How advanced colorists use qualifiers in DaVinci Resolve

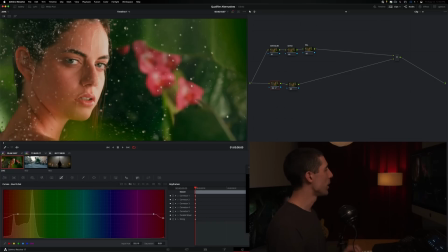[4:07]
Let's take a look at shot number two now and talk about another scenario, similar but different. In this case, as I look at the image, I really like what I see in this image. Same kind of thing. Let's assume that I'm pretty happy with my primaries, with my exposure, my ratio, my balance, all that good jazz. But what I'm seeing here that's kind of bugging me in this image are these traffic lights back here.
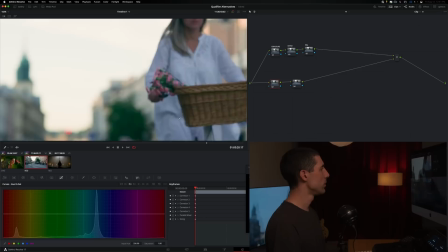[4:27]
And in fact, if I go deeper into this shot and look at the tail, we're gonna see a motorcycle come buzzing through here.
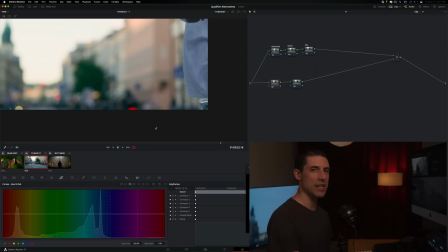[4:34]
And it's just at the bottom frame, but those lights are kind of hitting in that same kind of overly aggressive, overly garish red register for me. And I wanna pull those in, all right? Let's go back over here to the head of the shot. And we could start by doing a version of what we just did.
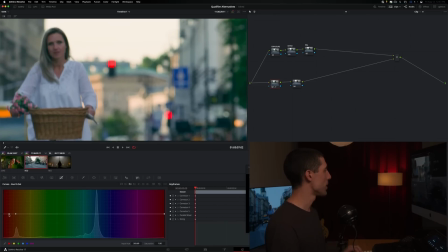[4:49]
And just say, all right, let's eyedropper this region within our hue versus sat and start to pull that down like so. Now, I'm going to need to go further with this because it is more oversaturated than in my prior scenario. And I have to say, in this case, I'm not so okay with the influence that is being had on neighboring areas.
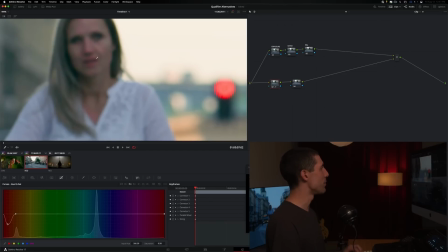[5:08]
In particular, I feel like I'm kind of pulling the life out of my subject's skin. And we actually need to broaden this out a little bit. You can see there's kind of some blotching happening here. That's a result of being a little too narrow with my goalpost. So I need to broaden this out and make sure I'm getting a nice broad range included inside of these goalposts.
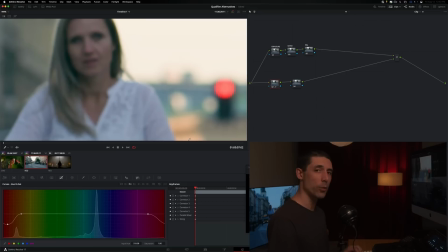[5:27]
Something like that, okay? I'm not afraid to go broad, by the way, as you can see. Broad beats soft. I'd rather go broad. And as I look at the image, and if I feel like, all right, there are things happening in here that I don't want to see, then we can do something about that.
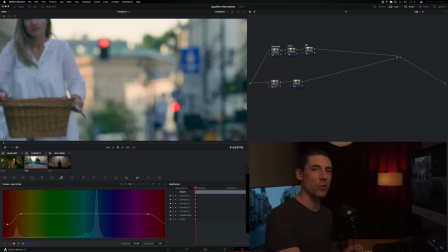[5:42]
And I want to show you what in this case. In this case, I'm going to break my own rule. We're actually going to use a qualifier, but we're going to use it in a broader, softer, simpler way than if we had just gone in and immediately pulled a key on that traffic light.
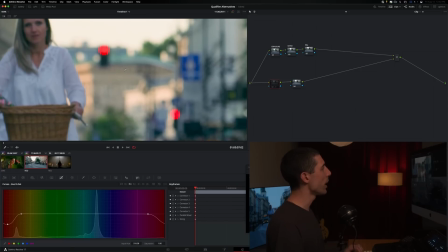[5:54]
So what's happening right now, if I look at, okay, I'm accomplishing my goal with the traffic lights. They're sitting in a much more pleasing kind of filmic register now. I just want to limit the operation to the traffic lights,
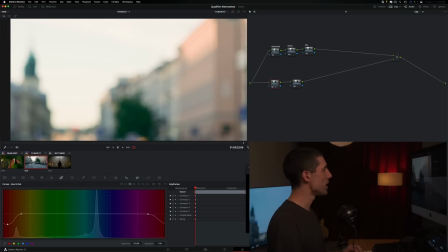[6:05]
as well as to those taillights buzzing through my image here at the very tail of it, right?
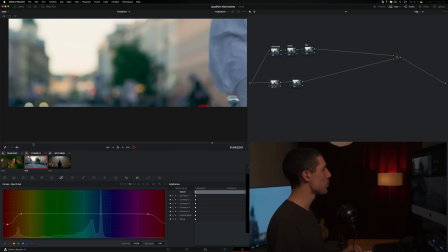[6:11]
Which right now, it's hitting them fine. I just want to limit the operation to only affect those things.
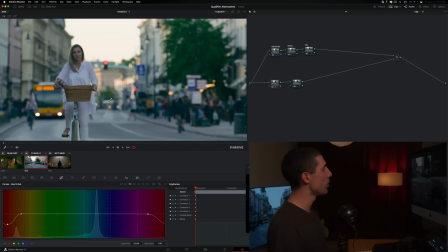[6:17]
Now, maybe I could do a power window or a couple of power windows and track those things.
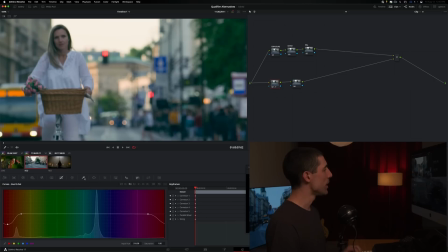[6:21]
But in this case, I think the cleanest thing to do is going to be to complement this hue versus sat operation, which is nice and broad and soft, with a qualifier only on a single channel. So this is the first thing I want to point out to you. You can use qualifiers well, or you can use qualifiers poorly.
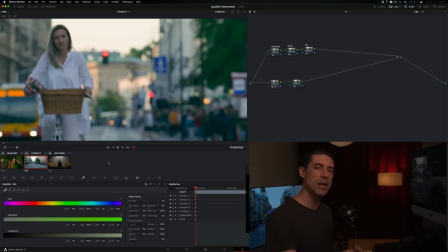[6:37]
And the first sort of rule of thumb that you can think about with qualifiers is to use as few parameters as possible. So I will virtually never use all three of these, and I will generally try to stick to just one of them. And my preference for that one, if I can accomplish my goals with it,
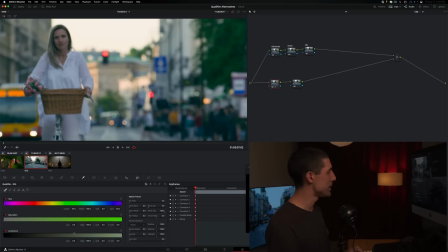[6:53]
is to use the luminance channel or the luminance criteria, because it's going to tend to be the cleanest of these three channels. So if we take a look here and say, what if we limit this operation by its luminance? I'm going to flip into my highlight mode here, and I'm going to go to the low
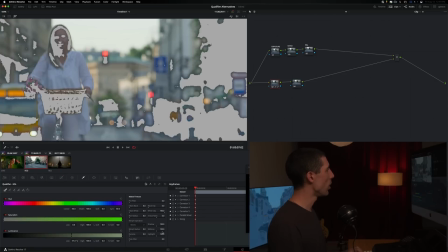[7:10]
adjustment here on my qualifier and just start to walk it in until I'm flagging this adjustment off.
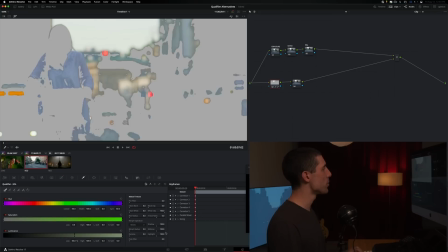[7:16]
I mean, really the thing that I'm most concerned about is my subject's skin. I would like to get this adjustment clear of most of the rest of the frame too, just in case, but it's really my subject's skin that I want to make sure is not receiving this adjustment,
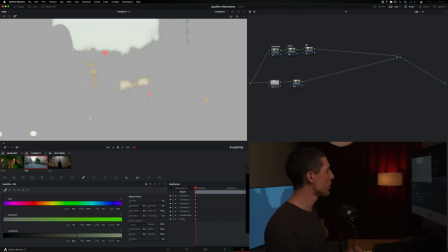[7:31]
because I don't like what it's doing to my subject's skin. So I'm going to kind of find a sweet spot around here, and then same thing. We're going to go nice and soft as we possibly can without inadvertently including things that we were trying to take out in the first place.
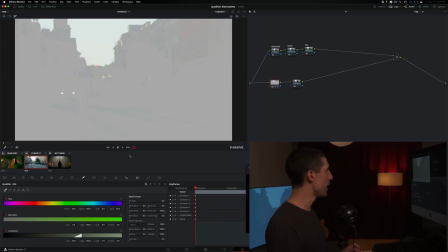[7:44]
So something like this. And if I zoom out and turn my highlight mode off,
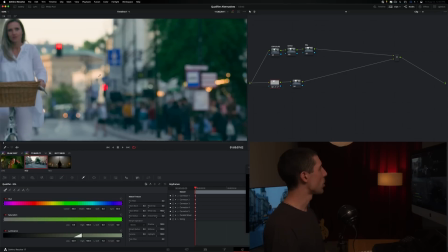[7:49]
you can see I'm now having a nice targeted effect here on the traffic lights.
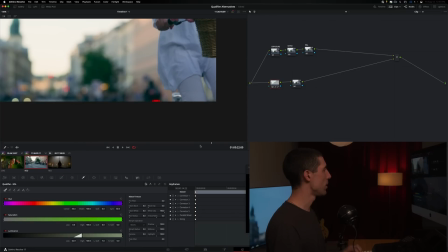[7:55]
And if I look toward the tail, I should see the same thing here in the brake lights of the bike over here.
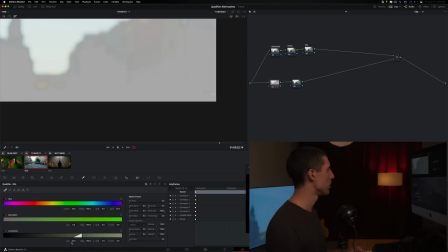[8:02]
And in fact, maybe I need to adjust my luminance qualification, because it does look like it's actually being excluded from the deal.
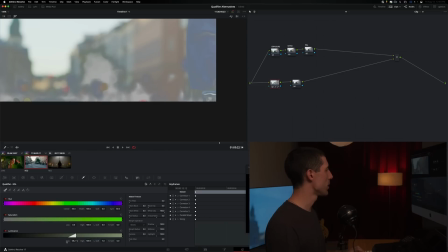[8:08]
So I'm going to open this back up a little bit, like so. And I may need to lower my softness.